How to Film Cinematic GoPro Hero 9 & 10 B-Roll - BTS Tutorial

Hey guys today I want to show you behind the scenes how I shoot cinematic GoPro b-roll. I will use a GoPro 09 today and definitely wait for the last two tips if you want to know an easy way on how you can always make sure you get smooth looking in-camera transitions and also if you want to know how to get nice b-roll shots of yourself.
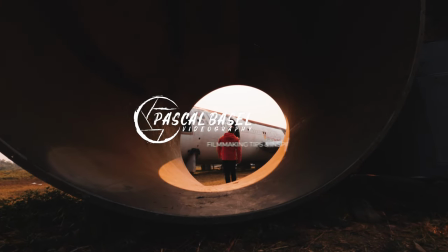And before we even start shooting actual b-roll I want to give you a quick tip here which is to always keep the horizon and straight lines in the middle if you shoot in wide or ultra wide on GoPro cameras. Because GoPros have a wide angle lens and wide angle lenses always mean that the horizon and straight line bend at the edges of the frame. So by keeping it in the center you don't see that bending anymore. I can show you that here quickly.
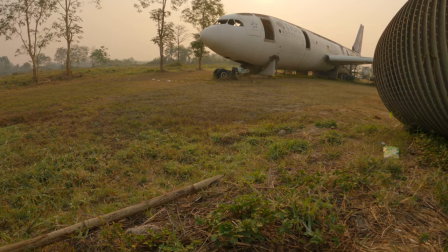So if you get a quick shot here how I tilt up you can see when now the horizon and the up line is in the top of the
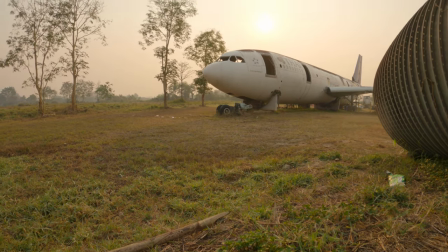frame it looks a bit bend it but when I put that into the middle of the frame then it's not bend it anymore and then
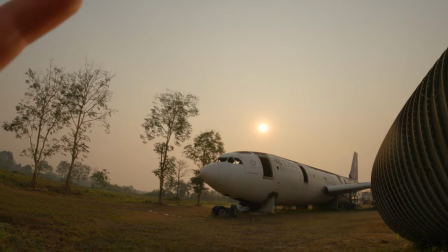when I go a bit lower you can see now the horizon the airplane feels banded again so let's say I want to get a shot where I tilt the camera up
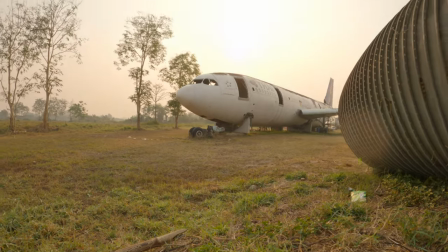like that then I would either shoot that in linear mode to avoid that or I would simply add a distortion correction in
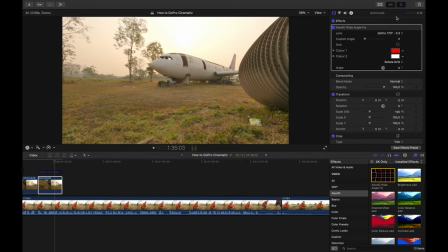post you can do it for example in Final Cut Pro 10 there is a plug-in from Alex for the 4D that does that for you but if you really need that wide angle look then definitely make sure you don't do such moves because they always will come out bad so let's talk about camera motion so what i do when i want to move my camera i usually put something in the foreground like i will do with the grass here now because by putting something right in front of the camera you can see the camera motion now let's do a little example here if i
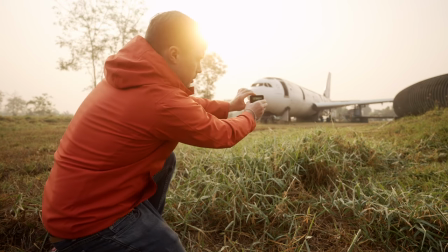have the airplane now here and i will only film the airplane you
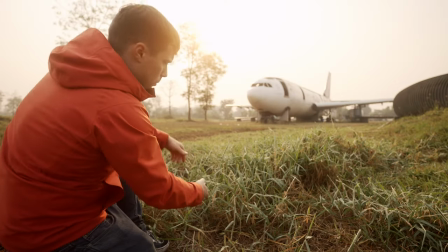can barely see any camera motion right but if I now put the grass here in the foreground and
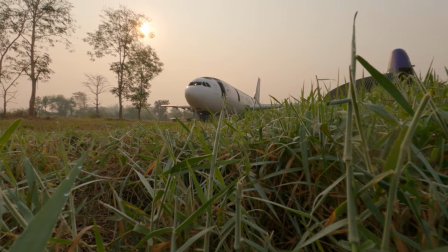you can directly see a lot more motion because the closer objects are to your camera the more the motion becomes visible and especially with that wide-angle look from the GoPro that becomes really nice and now that we're here let me also show you how I do slide shots like usually with a
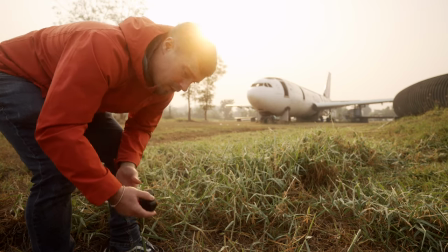GoPro it's actually very easy I don't use any gimbals or tripods or anything like that I usually really just either sit here or
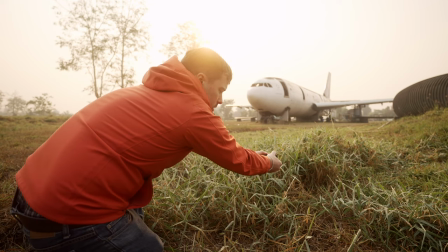stand somewhere and I really just move my hands like that what I also do to keep the airplane in the center of the frame is instead of just making a sliding shot in like one direction I also slightly slightly pan the camera While I'm moving like I'm moving I'm sliding the camera to the left But at the same time I also pan the camera to the right so instead of making a slight movement like that I also pan the camera slightly so that the airplane always stays perfectly in the center of the frame Let's do that once again here
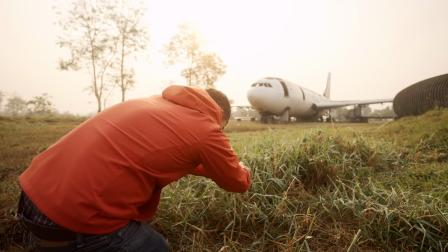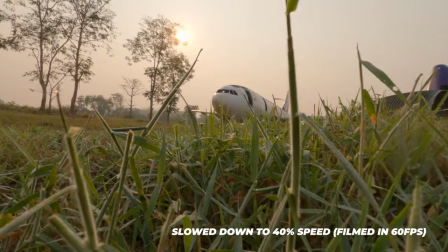So you can see always stays perfectly in the center And it's actually very easy to do with the GoPro straight
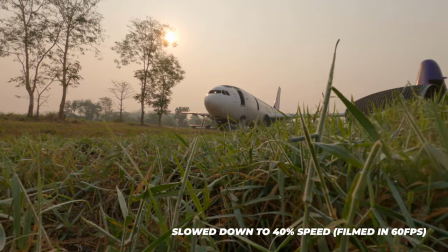out of your hand because the stabilization is so good And now I change the lens in the GoPro from linear to wide. Like linear is usually a bit better when you do sliding and panning shots like I just did. But wide is great if you want to move the camera forward or backwards.
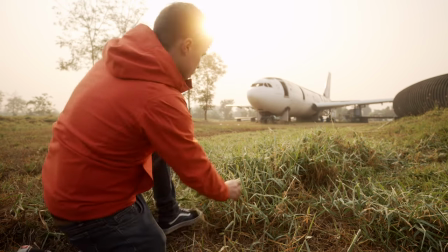So say for example if I would now put the GoPro here and I want to make a backwards sliding shot.
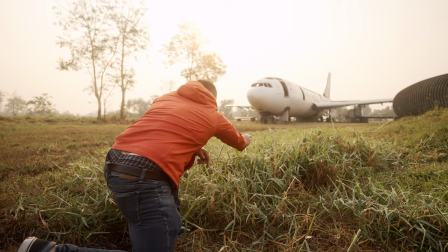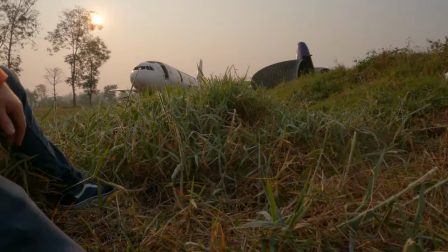Then you can see really nice motion. Because like this grass here.
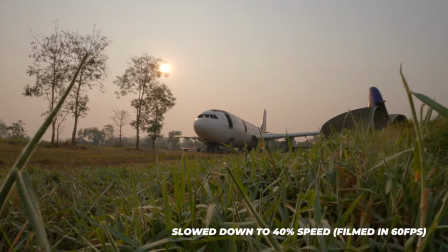Especially the two higher ones here. They come in the frame from the back.